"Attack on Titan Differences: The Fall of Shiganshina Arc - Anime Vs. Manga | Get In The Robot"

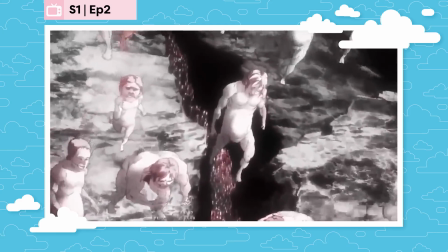So now we're in episode 2, the vast majority of which is anime original, like scenes of carnage in the beginning of the episode, and basically everything with the boats.
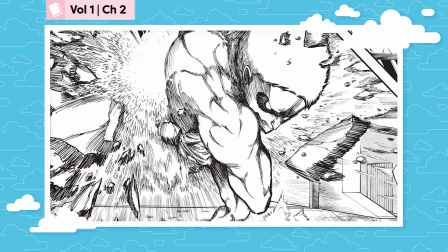In the manga, Mikasa and Eren get on the boat, the armored titan busts through the wall, Eren has his little shonen moment, and that's it.
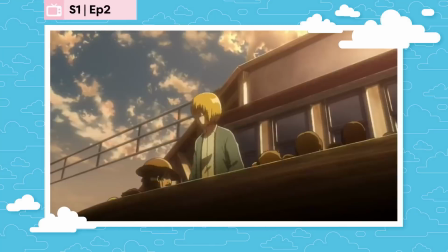We immediately skip 5 years ahead. You don't even know if Armin's on the boat. He just shows up like a cadet later, and you're like, oh, well, I guess he was alive.
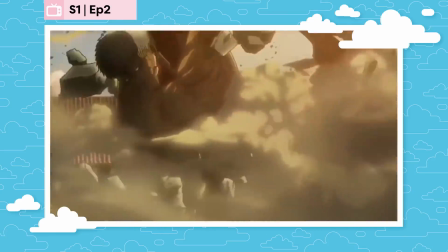The anime also fleshes out the armored titan, and even adds an attempt at cannon attack,
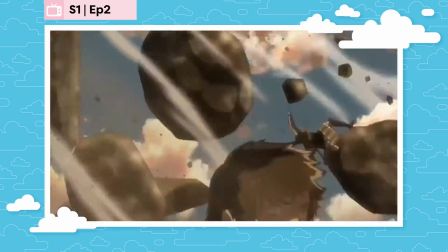so you get a better picture of just how screwed humanity is.
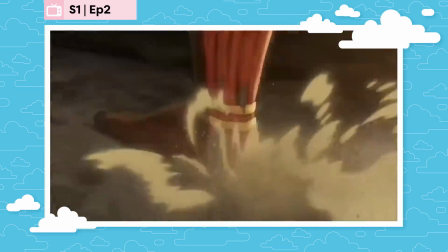Plus, in the anime, the character fighting to keep the gates open is someone we know and are somewhat attached to at this point, Hannes.
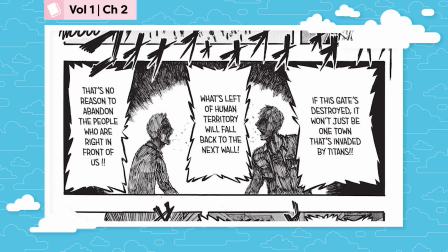In the manga, that brave defender is a mere silhouette who, in fairness, sort of looks like Hannes but could easily be anyone else.
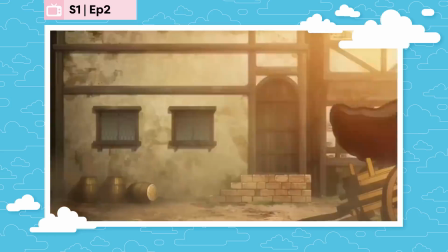The anime makes it resoundingly clear that everyone, including the people in the boat, hears the armored titan's footsteps. Again, no pun intended. So let's take a look at the rest of episode 2. Extra scenes of titan carnage while on the boat?
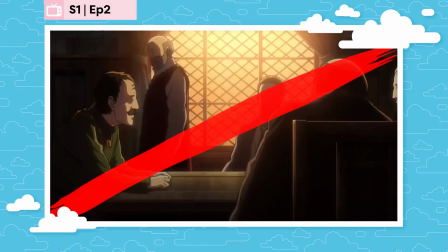Not in the manga. Snobby government dudes? Nope. Nice little shot of Doc Yeager in the carriage.
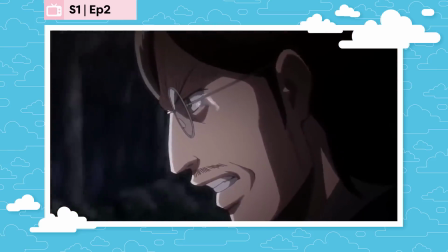Crying? Nope.
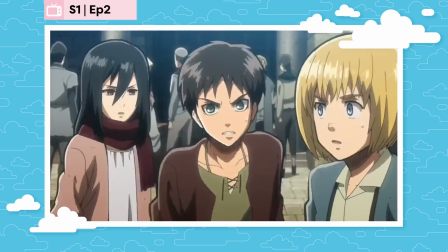Struggles and starvation of the refugees in Wall Rose, featuring Eren lashing out at some guards and a charged conversation between our 3 child heroes?
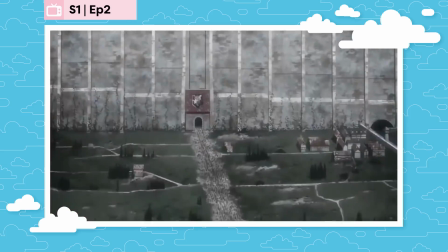Nope. Farming sadness? Nope. The battalion sent out to reclaim Wall Maria, which is so freaking sad, guys. It's in the manga, but as a flashback with less detail. Also, Armin's grandfather or family is never mentioned in the manga. Forget the basement. Armin's family is the real mystery here. Literally, the manga jumps from, hey, we're on a boat, to, wow, we're graduating from military school. That's the end of chapter 2. Which begs the question, is the entire military training arc anime original? Don't worry, it's not. But it does come after the Boulder struggle, like a flashback.
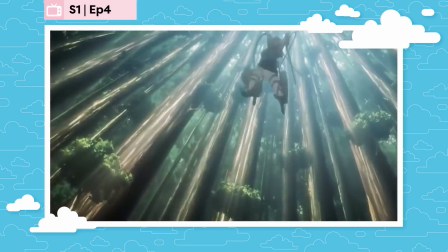Wisely, the anime thought it best for the audience to meet everyone before they're dragged through hell and possibly killed. So that leaves the reveal of Eren's traumatic encounter with his dad. This happens at a different time too.
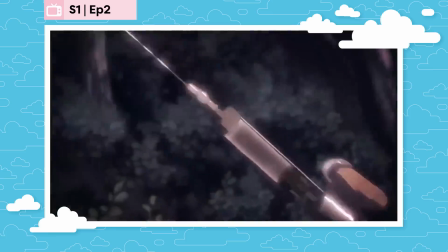In the anime, Eren has a nightmare about it while still a child refugee, when ostensibly not much time had passed since he fled in the boat.
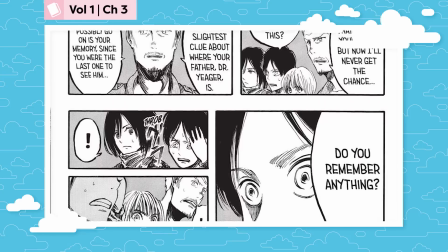But in the manga, Hannes comes up to Eren on the night he finishes military training and casually asks, oh, hey, do you remember when you last saw your dad?
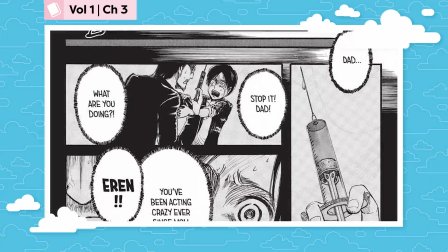Which causes Eren to relive the whole ordeal and pass out from the trauma.
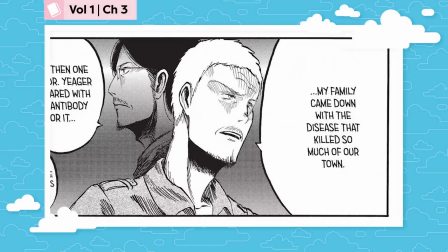Thanks a lot, Papa Jaeger parental trauma. At least in the manga, we find out that Dr. Jaeger cured Hannes' whole family from a plague.
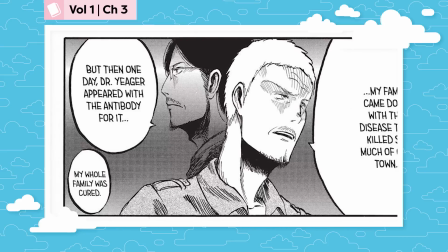Which is why Hannes wanted to originally pay back Eren's family, but then he saw that huge giant and, well, no. Can we blame him? But as far as the manga is concerned, that brings us into the second arc, the Battle of Trost, which we'll tackle next time. Okay guys, thanks for watching Get in the Robot, your anime explainer.